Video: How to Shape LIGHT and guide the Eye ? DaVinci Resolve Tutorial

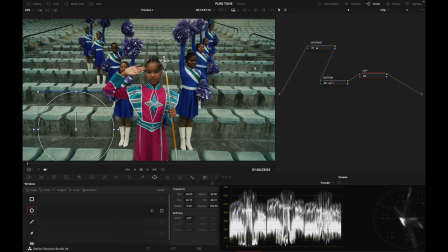(4:10)
And I'm going to move it on the left side of the frame. Right here, I'm going to increase the softness, okay? Drop its size, increase the softness so that it's smooth, and then again I'm going to lower my exposure.
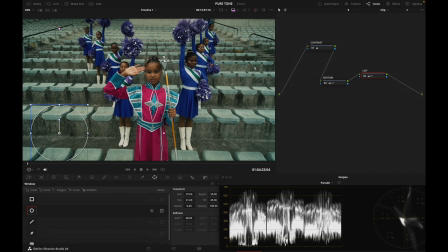(4:29)
So that's before, that's after, before, after. All right. And now if I disable my two power windows, that was before, that was after, before, after. So we look a little bit less at the bottom and the left side of frame,
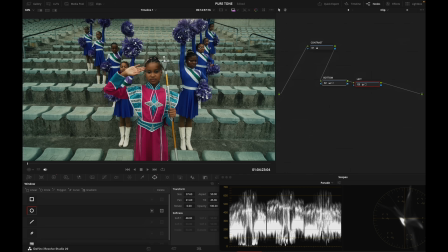(4:49)
and we tend to look more at what's happening in the center frame. So we are heading in the right direction. I just want to create another node, okay? that I'm going to call right, creating another power window, okay?
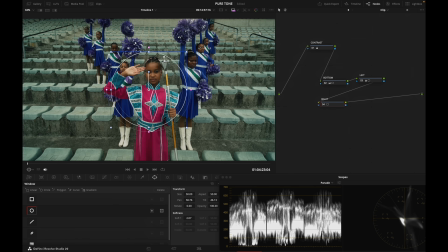(5:05)
A circular power window. And let's place it on the right side of frame again. Increase the softness, okay? And then decrease the exposure slightly, before, after.
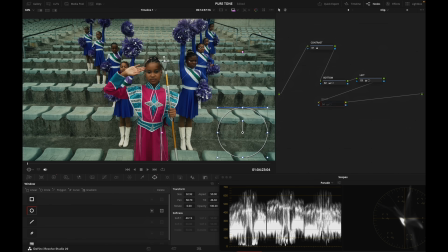(5:22)
Increase the softness, all right? Before, after. Yeah, something like that is good. So that's without our light shaping, that's with it. I don't want to go too aggressive with these adjustments.
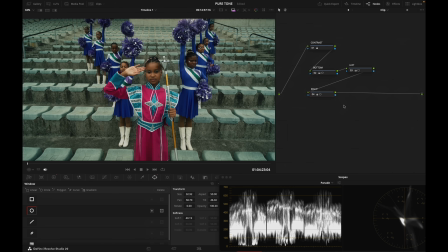(5:36)
I want them to feel as natural as possible, okay? I'm going to add another power window now that I'm going to call center. Create another circular power window. Place the center on the face of my lead character right here.
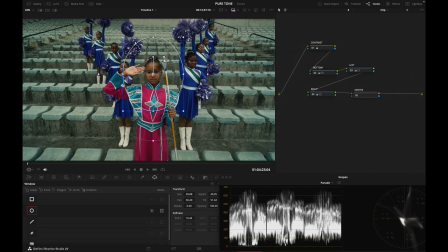(5:52)
Give it a bit more of an oval shape, increase its softness. All right. Now I just want to increase my gain from my primaries, maybe play with my gamma as well too.
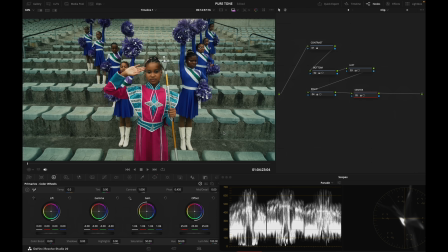(6:05)
So that is before, that is after. All right, cool. So let's disable our power windows again. That is before, that is after. Before, after. If you are enjoying the content on the channel, please do me a favor and pause the video and double check if you are subscribed. This would massively help keep me doing what I do. Now let's go on with the video.
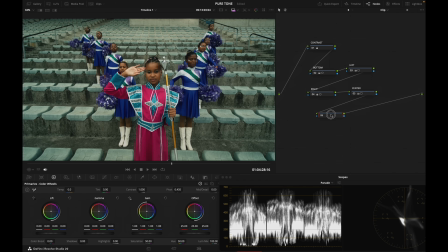(6:31)
Let's add another node right there. Let's call it pop, okay? And I'm going to again go into my power windows, grab the pen tool, and then I'm going to draw a shape around these girls, okay?
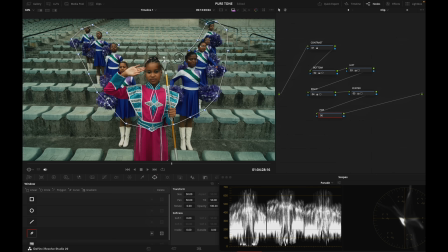(6:51)
Right there. Now I'm going to increase the softness, all right? Now I'm just going to play with lift gamma gain again, just to give it a slight little nudge, okay?
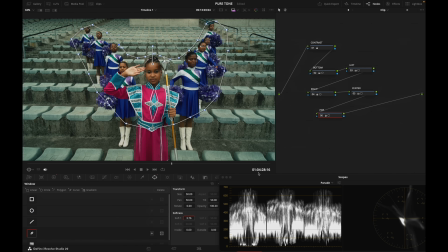(7:07)
To make them pop a little extra. So that's before, it's after. And I want to increase the softness on this. Just going to nudge that adjustment a little bit, playing with my primaries again, just to
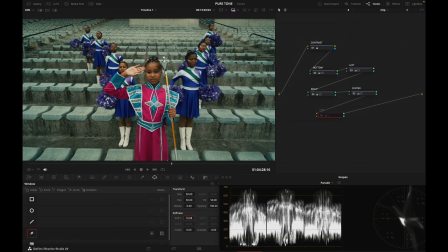(7:23)
make it as subtle as possible. All right, cool. And because the shot doesn't move, we don't have to track our power windows, okay? And now one last thing, I'm going to create another node that I'm going to call background.
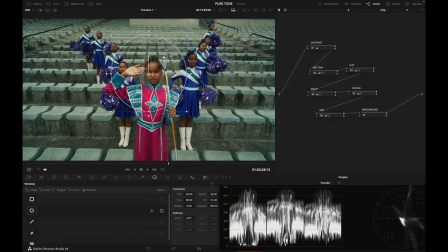(7:41)
I'm going to create another power window that I'm going to place roughly in the background, in those back seats, okay? I'm going to give it an oval shape, all right? Like that, give it some softness.
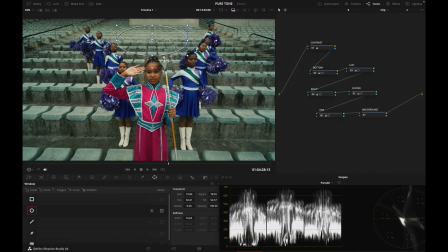(7:58)
And now I just want to go into my primaries tab again, go to offset, and then lower my offset just a touch right there. Before, after, just a little bit, okay? To keep it as natural as we can.